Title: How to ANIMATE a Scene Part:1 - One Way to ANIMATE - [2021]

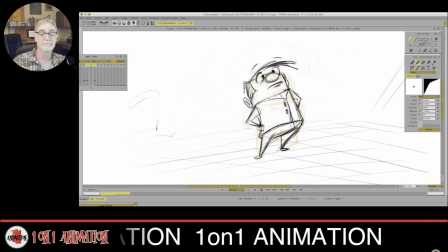1256s
This is just, you can call them extremes. I thought my first pass of keys, second pass of keys with breakdowns.
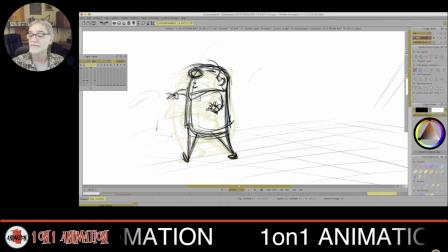1265s
And I want to make this transition a little more clear.
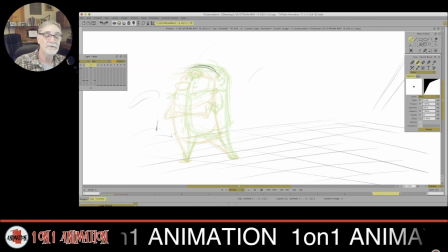1272s
So he's coming up there, and I'm going to keep him favoring up with this drawing. I'm going to keep him up there, timing wise. I'm going to keep him up there. The reason why is I want to get the anticipation of the
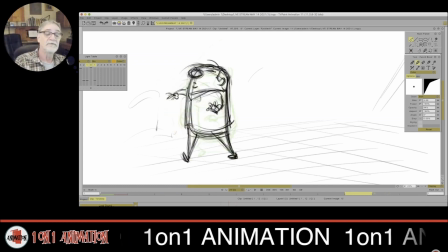1292s
arms to be more expressive before he comes down into that pose.
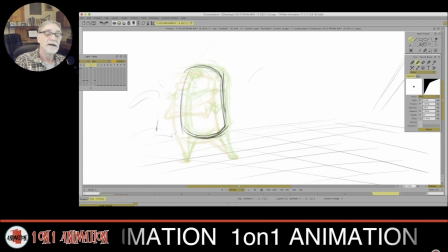1298s
So maybe I'll even have the head tilting up more. Maybe. Remember, I put in that word maybe because I'm not sure, especially if I haven't done the thumbnails. But I'm feeling like I'll just keep that up there. Everything's going up.
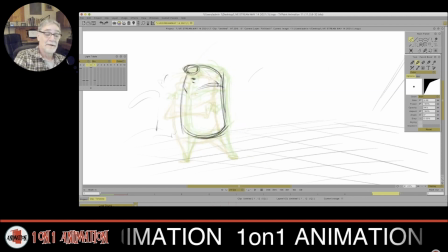1315s
And I'm feeling, right now, I'm feeling in my body his
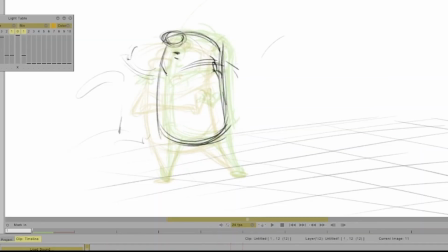1326s
arms coming up. There's his hand. I'm going to have him on right there. When I go to tie this down, I know that he's going to be up on his tiptoes
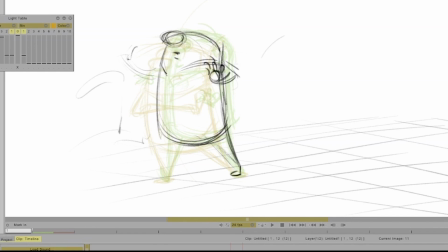1346s
right there to give that feeling of stretch into that foot. So I'll slow down and make sure, and sometimes I'll even write a note, right, and I'll do it quickly.
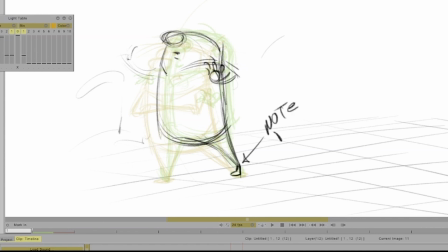1360s
So I'll just write note, foot. I'll just put that down quickly because we're in the middle.
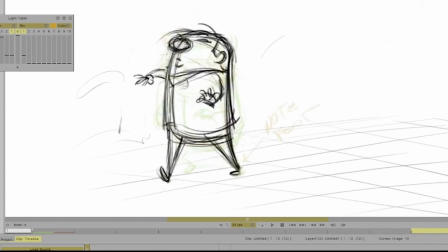1367s
We're as you're animating, you should be tired by the end of working on any part of your animation because it's a lot of focus.
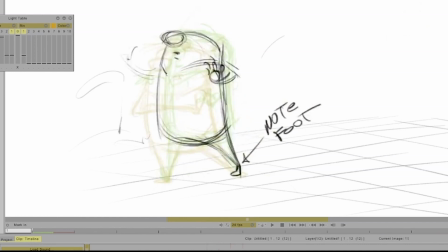1376s
So I'll write quick notes to remind myself of what the changes when I go back in to tie it down. And I'm going to bring that sorry.
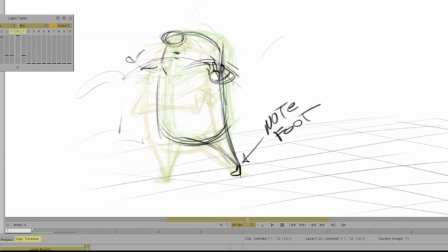1394s
I'm going to bring up this hand to make it very clear about the anticipation before he comes down into that pose. And this foot will be down now. That is one thing I do want to mention.
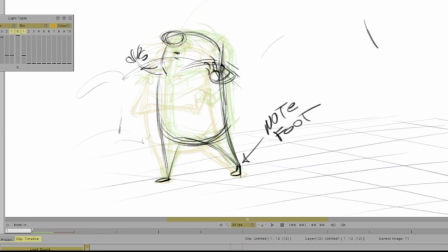1411s
For the most part, when a foot makes contact on the ground there, most of the times, the next frame, the foot will be down. There won't be an in-between there.
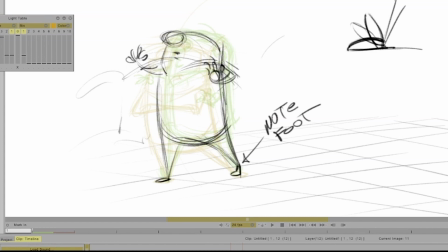1425s
It will just be there, contact, this one, and then down on that one. That's most of the time, not all the time, but most of the time. And then I'll come in here,
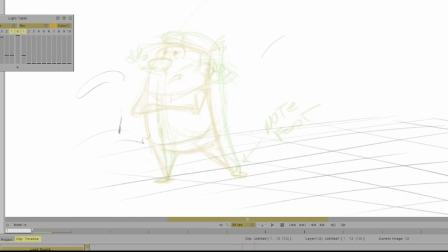1442s
and I'm going to put in a overshoot drawing, one that goes past this drawing.
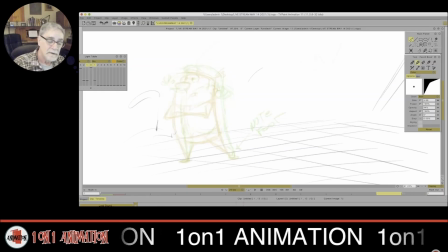1447s
There's up, down. I think I'll keep it in a different perspective. I'm going to foreshorten that.
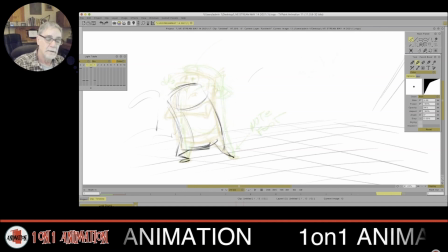1464s
Change his shape as he comes down. I'm going to have the arms already crossed at that point. Now I'm getting a little bit more familiar with him.
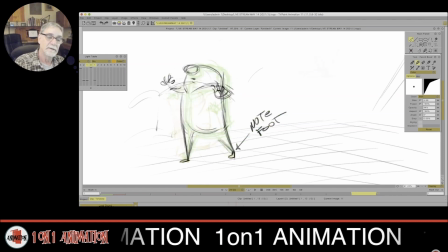1480s
Top of the head. Nose is down there. We're looking down on him here.
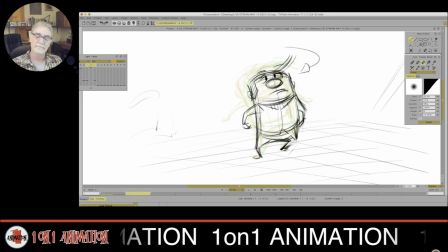1493s
What I have done here is I've created, for instance, I'm going to move this over there. I don't like the way that drawing looks. Move everything swinging over that way.